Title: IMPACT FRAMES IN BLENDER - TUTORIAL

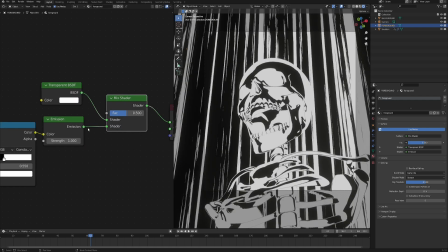685s
Now connected like so transparent goes into the mixed shader on top emission on the bottom and now the factor is going to be the mask which is going to tell us which parts are visible and which one is invisible so if we preview the color ramp you can see that we have black
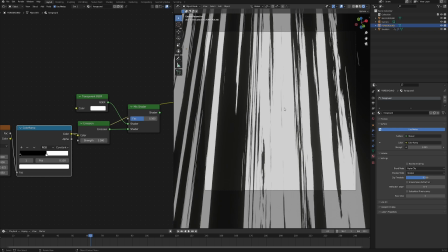698s
and white values simply black is going to be transparent and white is going to be opaque so we can already preview how that looks like simply
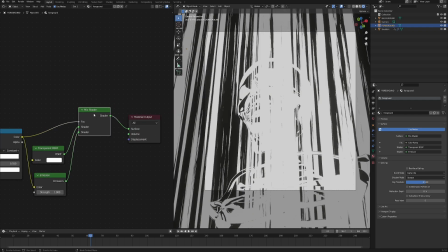705s
connect it to the mix shader factor and as you preview the mix shader you can see that the mesh is hidden behind these big white patches so let's fix that right away in this value at the beginning of our graph let's bump up the scale to like 10 which is going to
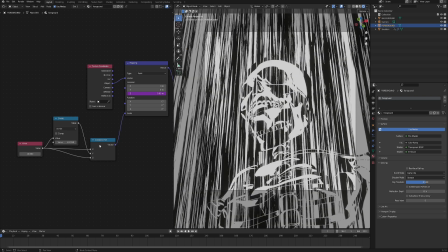719s
make our lines much much smaller much finer and it basically is gonna tile our noise texture 10 times more.
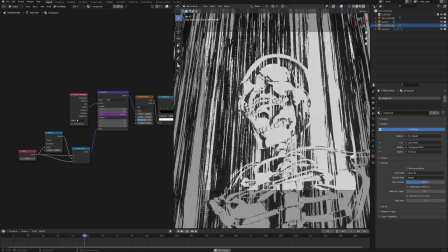726s
So if we already click play you can see that it gives us some sort of cool effect if that's what you're going for.
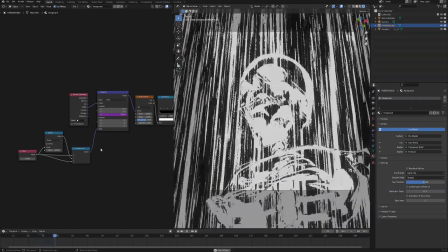731s
Again as I said many times feel free to experiment. A lot of great results are happening when you're just playing with the values but in order to make it closer
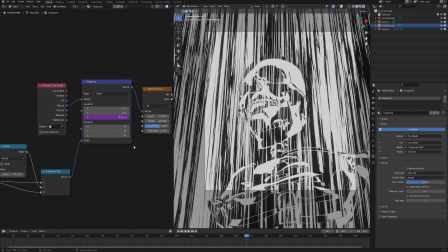739s
to what you've seen in the intro to this video we need to make some changes to the noise texture node.
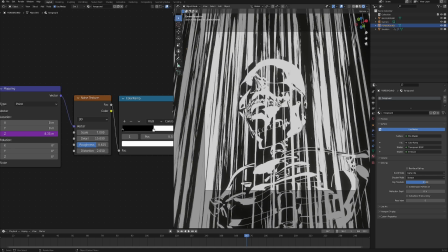744s
So first of all bring down the scale to like 7 and actually in order to see better what we're actually doing with this foreground selected you can simply
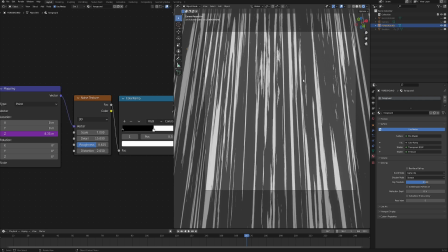751s
click shift and h which is gonna hide everything except for the object that you have selected but don't worry it didn't disappear anywhere you can always make it visible by checking this eye icon. So now let's bring down the distortion to zero and also the roughness quite a bit down.
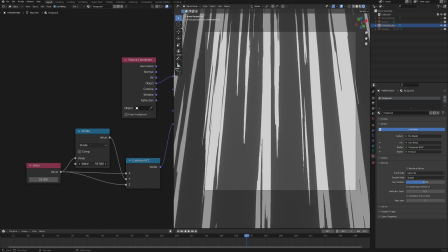767s
Now we can also bring down the divide second value so that the stripes are not as stretched as the one in
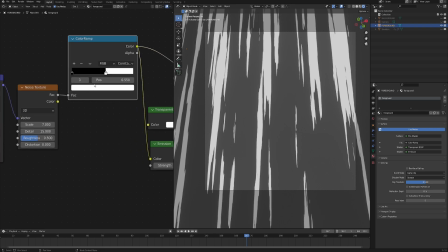773s
the background and also because it's foreground I chose the color to be red in order to make this stand out a bit more. So let's copy the color ramp right here and connect the noise texture again and change this color from white to something red and
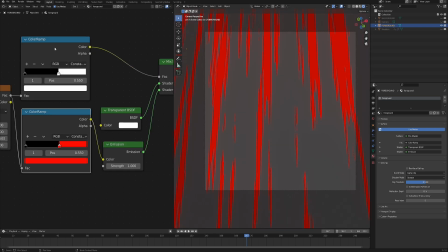785s
now connect this color ramp color into emission and this color ramp on top stays connected into the mix shader as a factor.
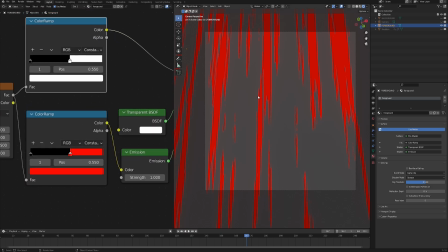791s
Now what this will give us is it will give us chance to have this red pattern in front but we can also bring this value a little bit to the right in order to get this black outlines which is gonna if we now enable the skeleton again make this stand out on this
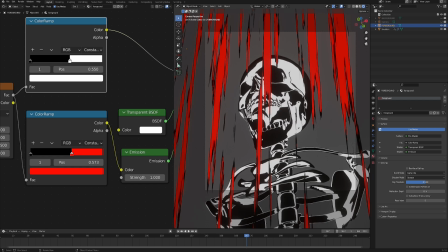805s
weight background a little bit more. I know it's a very subtle change but I feel like it makes a difference.
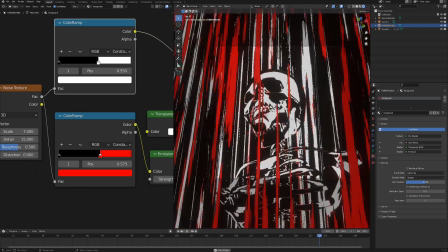810s
Now we can already enable all of the layers and see how it looks like. So that's very close to the final effect that we are going for.
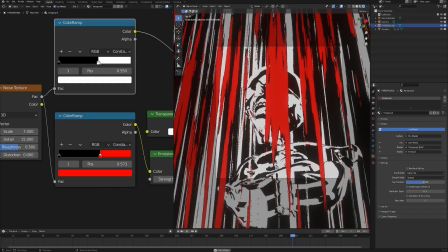817s
If you feel like the red lines are a little bit too much then you can always play with this color ramp to make
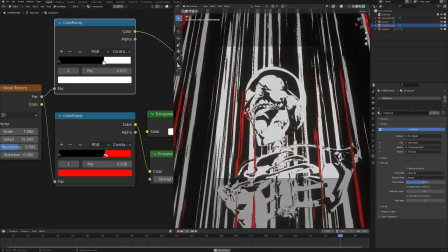822s
it less prominent and then again bring this a little bit here to still have the black outline.
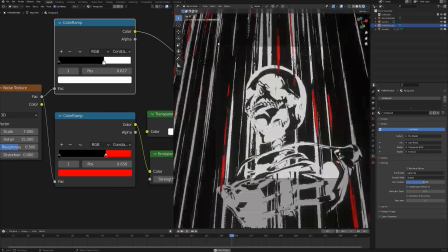827s
Now because it's all so hectic and visually explosive we don't really see what is gonna be rendered and whatnot.
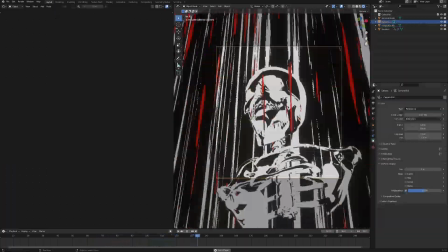833s
So in order to make it more clear you can go to the camera and then the camera settings and in the viewport display bring this slider
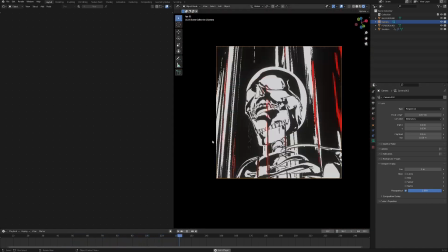840s
all the way to the right and that will make it so that everything that's going to be rendered is going to be clear and everything else is
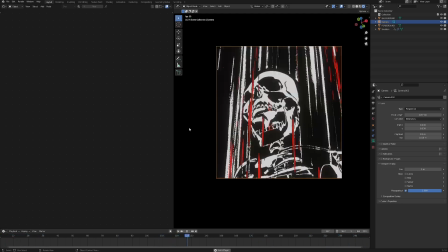846s
just fade to black so you have a better preview of what your final look is going to look like.
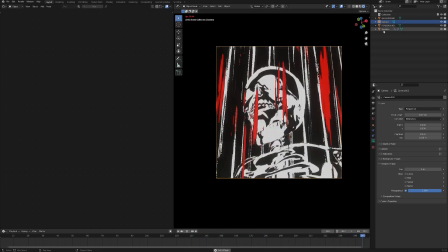851s
Now in order to add this red outline of the skeleton which I added because I felt like it needed a little bit more visibility we can go back
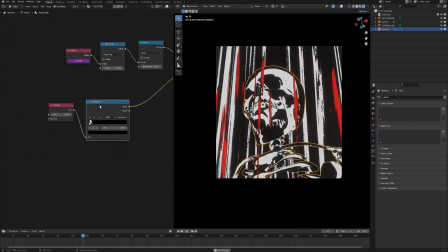858s
to the skeleton mesh and then in the shader editor we can copy this color ramp that goes from the fresnel node connect it like so
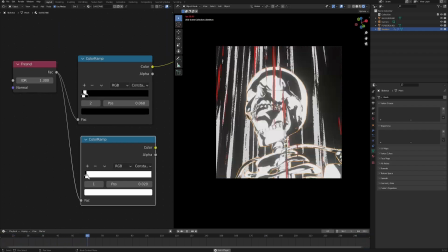864s
and get rid of all these values except for two and change it from white to red.
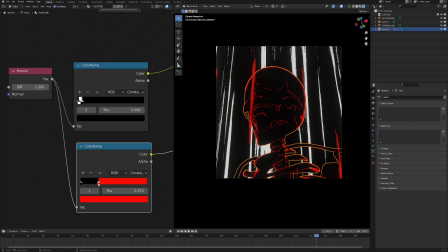870s
And let's preview that so we can see what we're actually doing. So we want only the outlines of the mesh to be red to improve the readability of our effect.
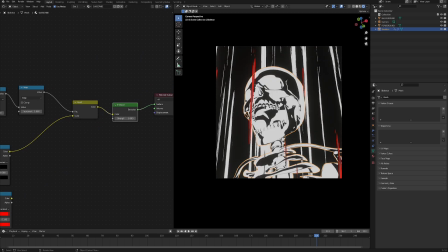877s
So maybe something like this. And in order to comp this onto our original mesh, we will need to add a mixed RGB node. And then we want this to stay on top. So we have to add it after the invert because we don't want this red color to be inverted as well. So connect the invert to first color and then the result of our red color ramp into the second one.